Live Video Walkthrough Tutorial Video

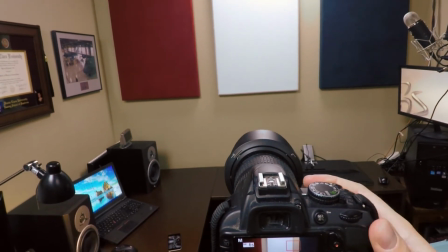[4:08]
Maybe zoom up a little bit more. A little bit above, looking down, how does that look?
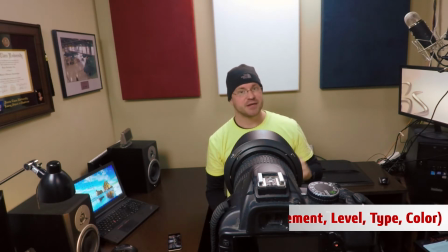[4:15]
Before we film, let's talk about lighting. Now, the first thing we're going to do is make sure that I have all the lights that I need to accomplish a basic 3-point lighting.
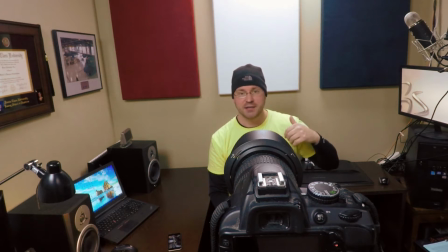[4:24]
You can already see one kind of behind me. That's the backlight or the hair light. It shines down, it's about half as bright as my key light,
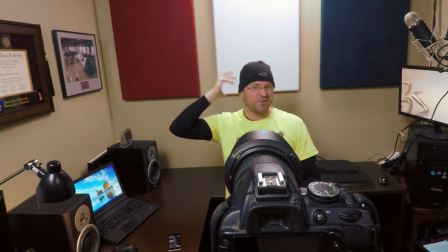[4:32]
and it separates me from the background, so hopefully adds some depth, adds a silhouette around my figure.
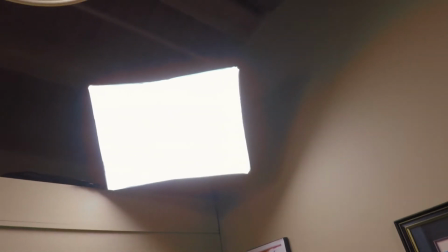[4:38]
But let's talk about the other lights real quick. Up here, this is a fluorescent, cool white fluorescent, and this is my key light.
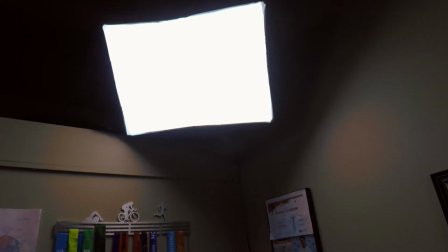[4:46]
This is the primary light that's, we'll call 100% power, and it's hitting me on the right side of my face.
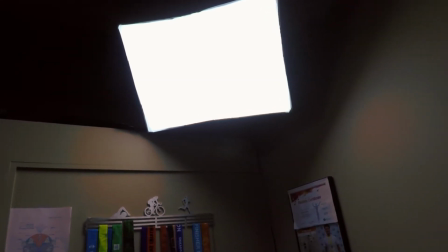[4:53]
Okay, it's about 45, and in this case about 30 degrees off the camera. Over here is the fill light.
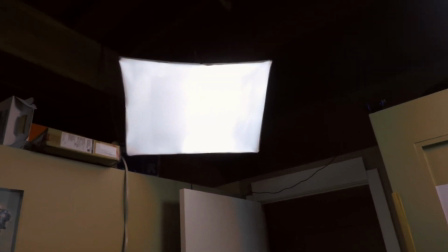[4:59]
It's half the intensity of the key light, and it's basically filling in the shadows.
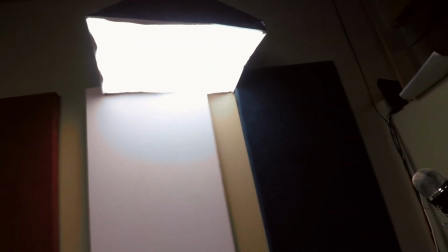[5:06]
Here's the backlight I mentioned in between the two.
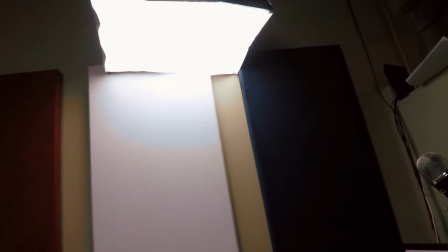[5:09]
Of course, I'm lucky enough to have a tall ceiling to hang these down, but hopefully in office you can fit some in the top.
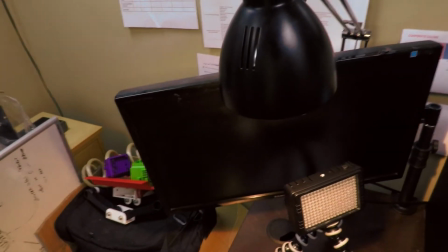[5:16]
Here's my desk light that's on, and notice it's slightly warmer.
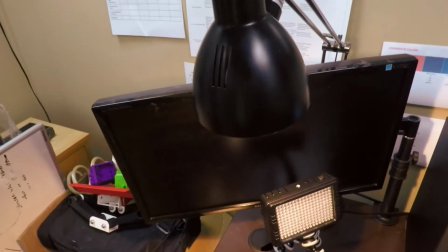[5:20]
It's a different temperature, so I'm going to turn that off. You don't want to mix color temperatures.
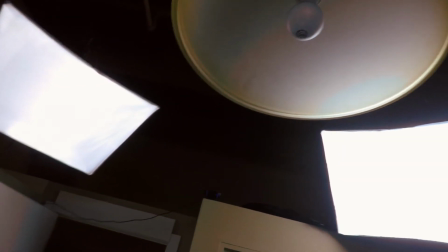[5:25]
I have my regular ceiling light. We're going to keep that thing off. Again, if I turn it on, you can see the mixing of colors.
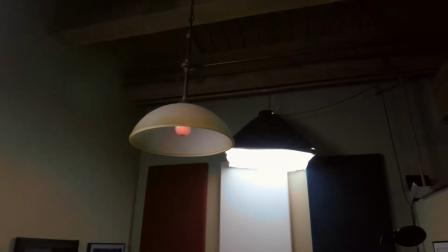[5:32]
You know, it actually adds a little bit of warmth, but in this case, we're going to leave it off.
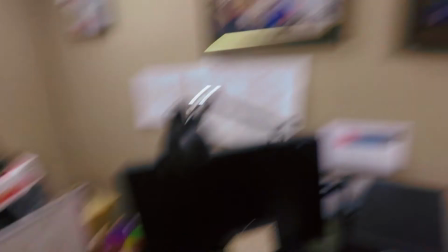[5:39]
Now, it's a little bit dark sometimes in here, even with the 3 lights, so I do have an LED panel light.
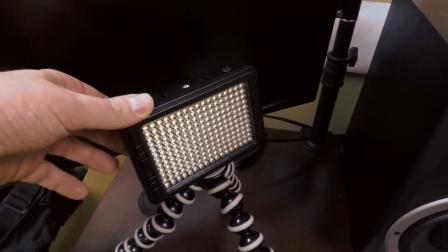[5:45]
And this thing I got off Amazon for about 25 bucks from China, and it sometimes works.
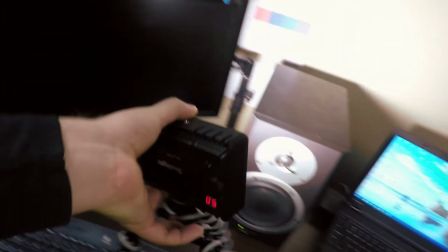[5:53]
Okay, there we go. So this thing's pretty bright. And the important part is an adjustable setting. It's at 50 right now, which is way too bright.
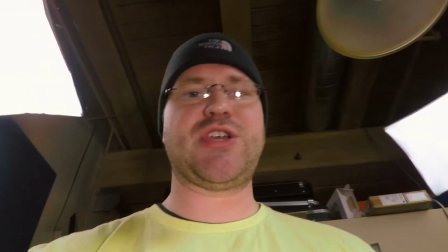[6:05]
In fact, let me leave it there and let me take a quick shot with my SLR and we'll see what that looks like.
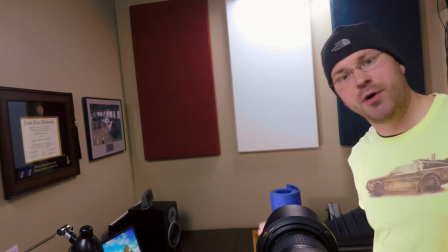[6:17]
What I'm doing here is just setting up a quick object, set the focus point on the camera representing kind of where my body's going to be.
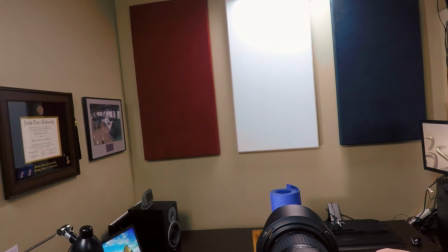[6:27]
So I'll manually set the SLR till it's in focus. And then let's go ahead and let's make a cut.
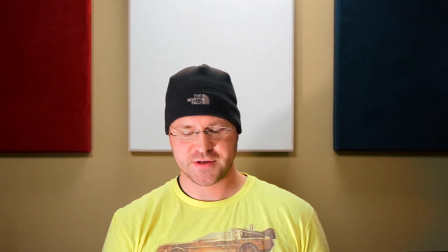[6:36]
At the beginning of every filming, what you want to do is also hold up a white card or a gray card.
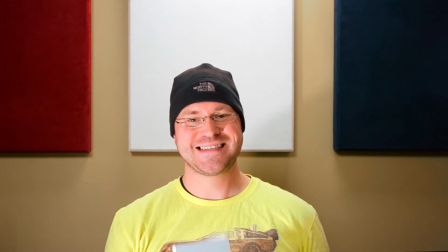[6:43]
Again, you can get these on Amazon for just $10, and this helps you set the white balance once you're in the video editing in post-processing.
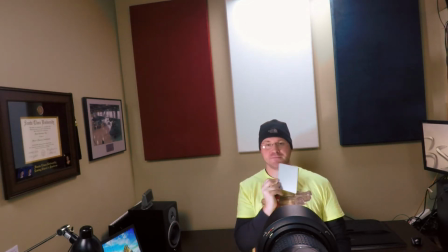[6:51]
So just hold it up in the lighting that you're going to be in. And take a look at this lighting.
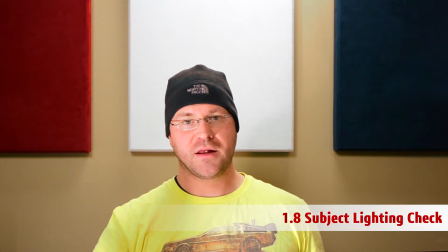[6:56]
What you can see is that my key light with the panel is probably a little bright. You're probably seeing a huge shadow.
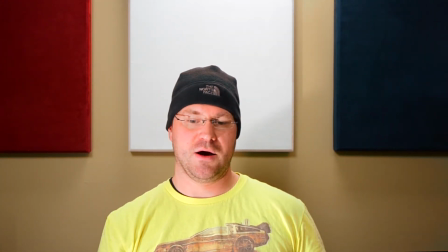[7:02]
You're probably seeing some reflection on the glasses. One benefit of having the lights raised, it won't reflect on the glasses.
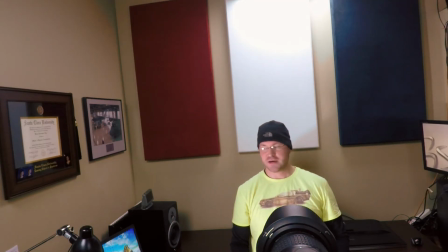[7:09]
But this is probably a little bit bright. So let me turn the lighting down and show you what the difference is.
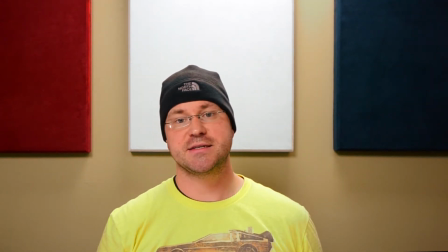[7:16]
Okay, so now my LED auxiliary key light is a little bit lower, and you can maybe see the effect on the face.
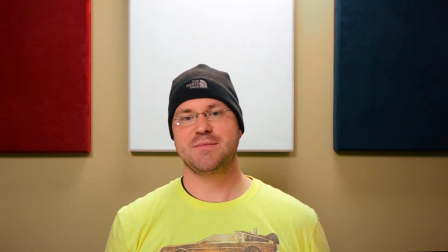[7:23]
Hopefully it's a little more flattering. It doesn't seem as bright. It seems just a tiny bit brighter than my regular key light.
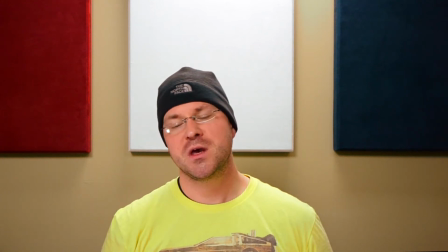[7:31]
So this is good for normal 3-point, just standard lighting. Let me also though turn it up and show you what happens if you have too much light on the side.
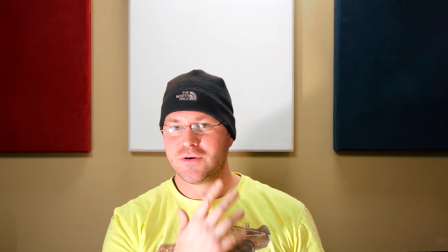[7:44]
So I think that's a full blast, and now you're probably seeing a very distinct shadow. So if we were making some dramatic film, this might be good.
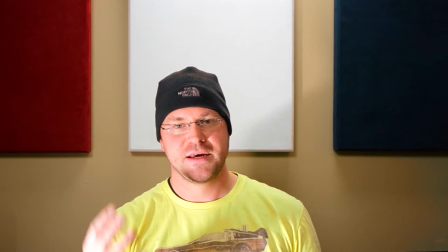[7:52]
But in most cases, make sure you're cognizant of how much light you have on this side versus the fill side.
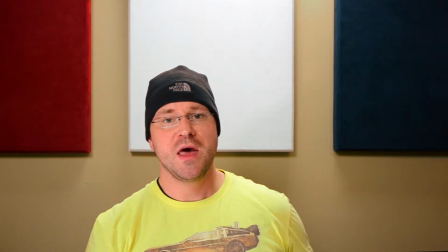[7:57]
You don't want to have too many shadows. Okay, I'm going to position my microphone, my voiceover microphone, just out of scene.
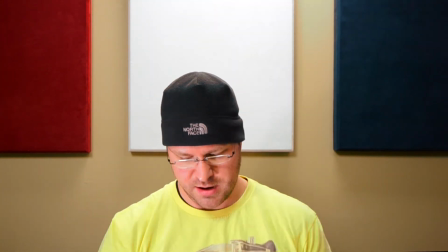[8:06]
Also, it helps a little bit better if you have a little more money than trying to get your USB microphone just off stage,
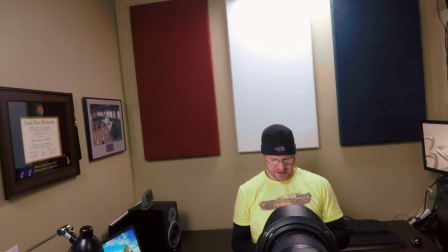[8:14]
is getting a nice lapel mic, right?